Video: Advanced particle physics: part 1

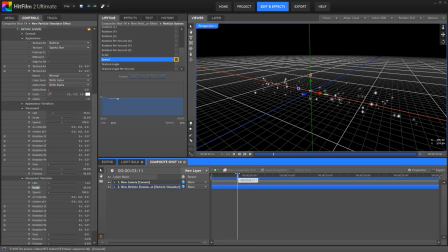257s
We want our dust to drift about a little, as if caught on different air currents. This is where we can move into using forces, which are physics-based influences. I'll add a new force by clicking the plus icon next to the force group. The default force settings apply a direction-based force, which is a bit like having gravity in the scene.
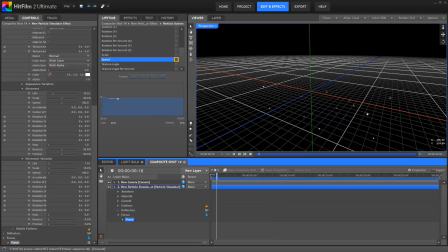277s
So as you can see, all our particles are now being pulled down and out of the shot.
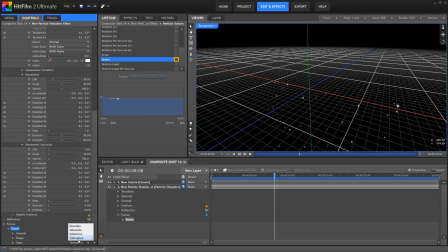281s
I'm going to change this to a turbulence force, which introduces random movement through changes of acceleration on the X, Y, and Z axes. Because the acceleration is affected on those three axes separately, it results in the particle wiggling about in 3D space.
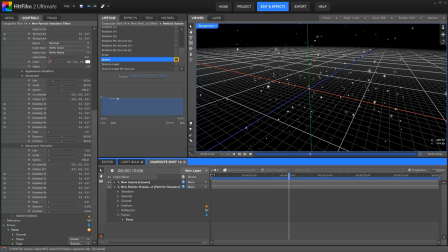296s
As you can see, the default turbulence settings cause the particle movement to become much less predictable. We don't want it quite this wild though, so I'll go into the force properties and reduce the strength down to 2%. This still introduces the random movement, but without sending the particles off on crazy adventures in time and space.
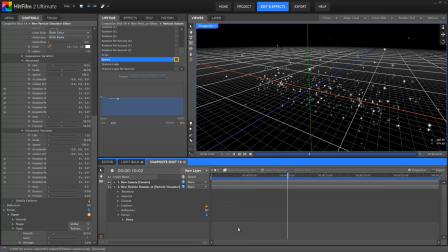315s
Forces get particularly powerful when you start to combine them, so I'll now add another force. This one I'll leave as a directional force because I want it to be kind of like gravity, acting as a gentle pull down on the dust. Currently it isn't so gentle though, so let's go again into the properties and reduce the strength down to 2%.
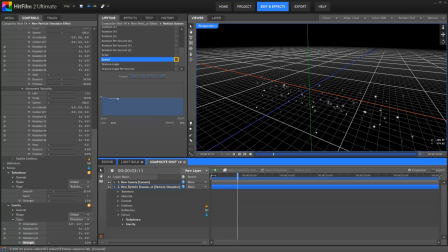333s
Rather than having the directional force point straight down, I'm going to alter its orientation, shifting the Z angle to minus 50 degrees.
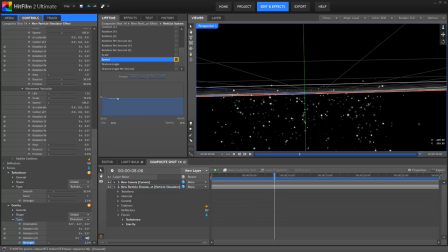341s
This pulls the particles down and to the right slightly, which looks kind of more natural. You can of course use this force to pull your particles in any direction you want. Don't think of the direction force as only being useful for gravity.
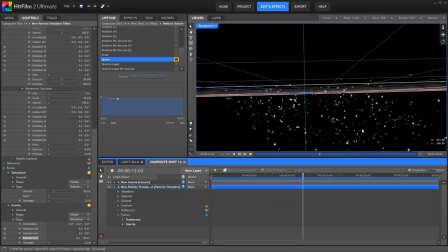354s
It's just as useful for making particles float up into the air. As you may have noticed, the two forces I've added are both global forces.
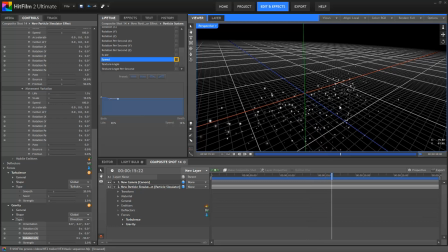362s
This means they affect the entire 3D scene.
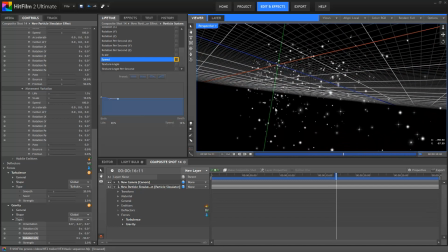365s
No matter where the particles are in 3D space, they will be affected by the turbulence and directional forces.
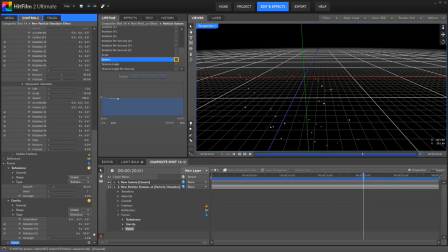371s
Forces can also be more localized. Let's add another one, and this time I'm going to change the shape from global to cuboid. The shape controls are much the same as the emitter shapes, so you can adjust it to whatever size you want.
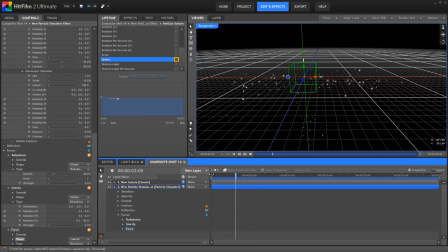384s
Using the default settings, you can see how any particles entering the cube are dragged straight down by its more powerful directional force. Particles outside of the cube are unaffected. If I change the direction of the cube force so that it's pointing more upwards, you can see that the particles are initially pushed up,
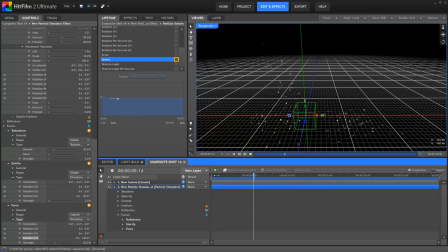402s
but once they leave the influence of the cube, they are then affected by the global direction force and are pulled back down and to the right. As you can imagine, you can build up some really complex and interesting behaviours just by combining different forces. Turbulence and direction are not the only forces, of course. For the light bulb shot, I also used an attraction force.
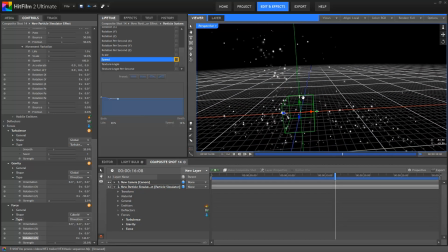423s
This pulls the particles towards the centre of the force. So, if I switch this cube to attraction, you can now see that any particle that enters the cube area is pulled towards its centre, with several becoming trapped inside the shape.
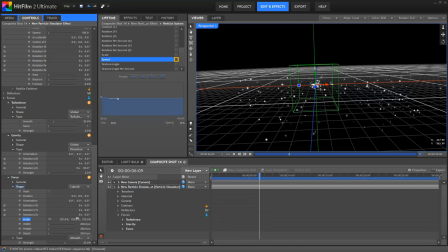436s
If I increase the size of the cube, more particles will be caught by the attraction force. The closer to the centre of the cube, the stronger the force's effect. This is, of course, all happening in full 3D. So, I'm going to reduce the cube size back down, and then ramp the strength all the way up.
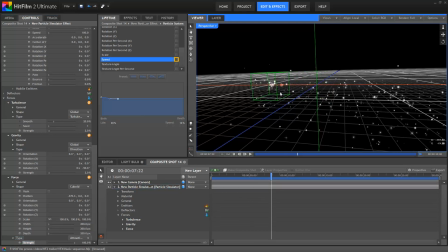453s
I can then move the cube shape to wherever I want it to be. If I switch over to the final composite shot, you can see that the attraction force was positioned over the light bulb,
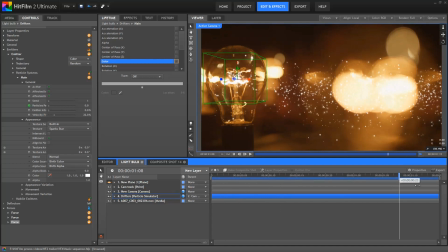462s
creating the impression of the particles being drawn in towards the light. With the behaviour now locked in how I want it, I'll make some final tweaks to the particle appearance. Of course, you don't have to do this in this order. You can tweak your particles however you want, whenever you want, but this just made for a nice workflow when I was working on this particular effect.
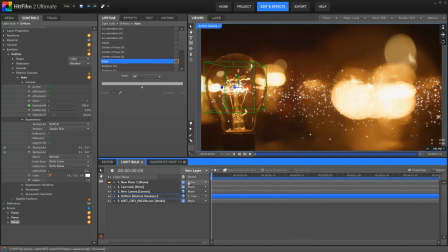480s
So I want the particles to have similar colours to the background footage. The easiest way to do this is to use the pipette icon. So, in appearance, I'll use the pipette and then select a representative colour from the viewer. This is done simply by holding down the mouse button on the pipette and then dragging over whatever colour you want and then letting go.
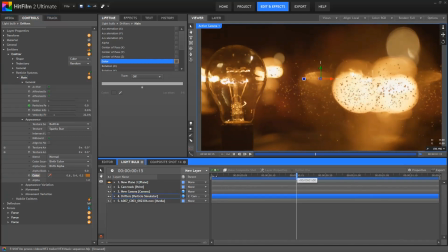499s
Except, now all the particles are the same colour.
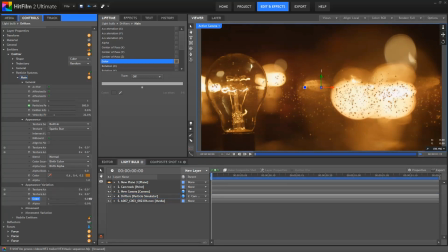501s
There's a colour variation setting, but that introduces far too much variation, introducing all sorts of colours and making everything very multicoloured. Potentially a cool look if that's what you're going for, but not suitable in this case. I'm just going to undo both of those changes, and then use a different technique entirely.
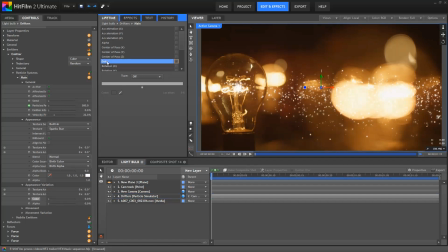518s
For this, I'm going to go back into the Lifetime panel. Under the Color property, there are several options. When set to off, the particles just use the color from the controls panel, as we were just looking at. If you change it to a gradient, you can have the particles gradually change color over the course of their lifetime. What I'm going to do is pick the third option, Random.
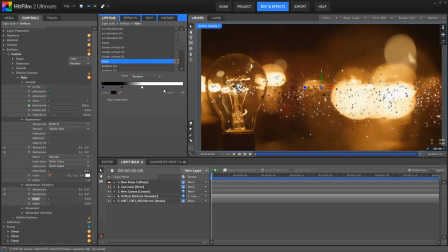538s
I'm then going to add some tabs to this color gradient, and again use the pipette here to select a bunch of different colors from the viewer. I want to pick some colours that are kind of representative of the overall scene. A random colour from this gradient is then applied to each new particle, ensuring that the effect has a wide range of colour.
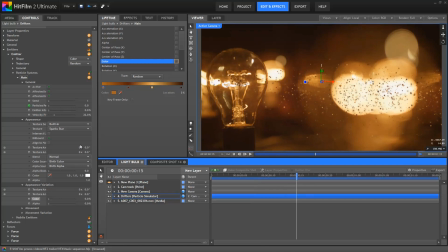556s
You can see we now have a mixture of light and dark particles. The last step is to change the particle blend mode back in the appearance group to add. This makes the particles bright and glowy, creating the slightly magical feel that we're going for. And that pretty much is how the light bulb shot was put together.
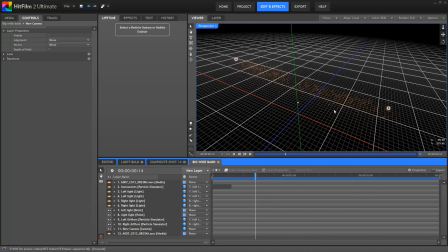573s
The establishing shot of the band used essentially the same setup, with the particle simulator duplicated for each light.
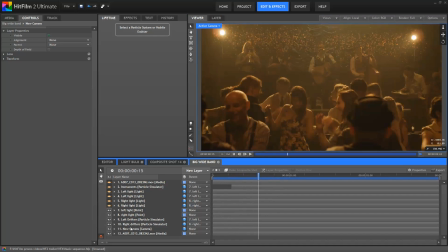580s
The forces were then set to point in opposite directions so that the particles all drifted towards the singer in the centre of the frame. I then added some 3D lights with a heavy fall-off curve so that only the particles close to the actual lights in the shot were visible. This resulted in the particles gradually disappearing as they drifted away from the light sources.
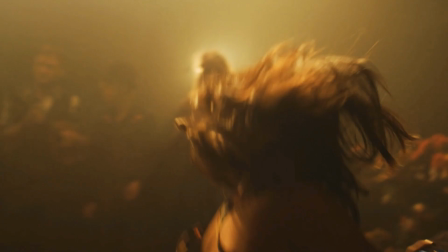600s
Okay, thanks for watching. Hopefully this will help more of you get to grips with particles and forces, both of which are hugely powerful features in HitFilm 2 Ultimate.
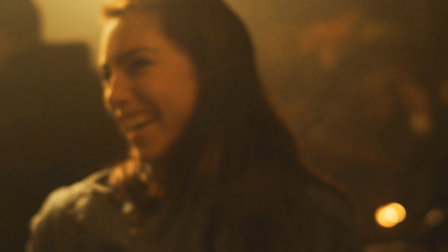607s
In part 2 of this tutorial series, I'll be taking a look at the more dynamic shots from the musical sequence, in which particles interact with the movement of the instruments.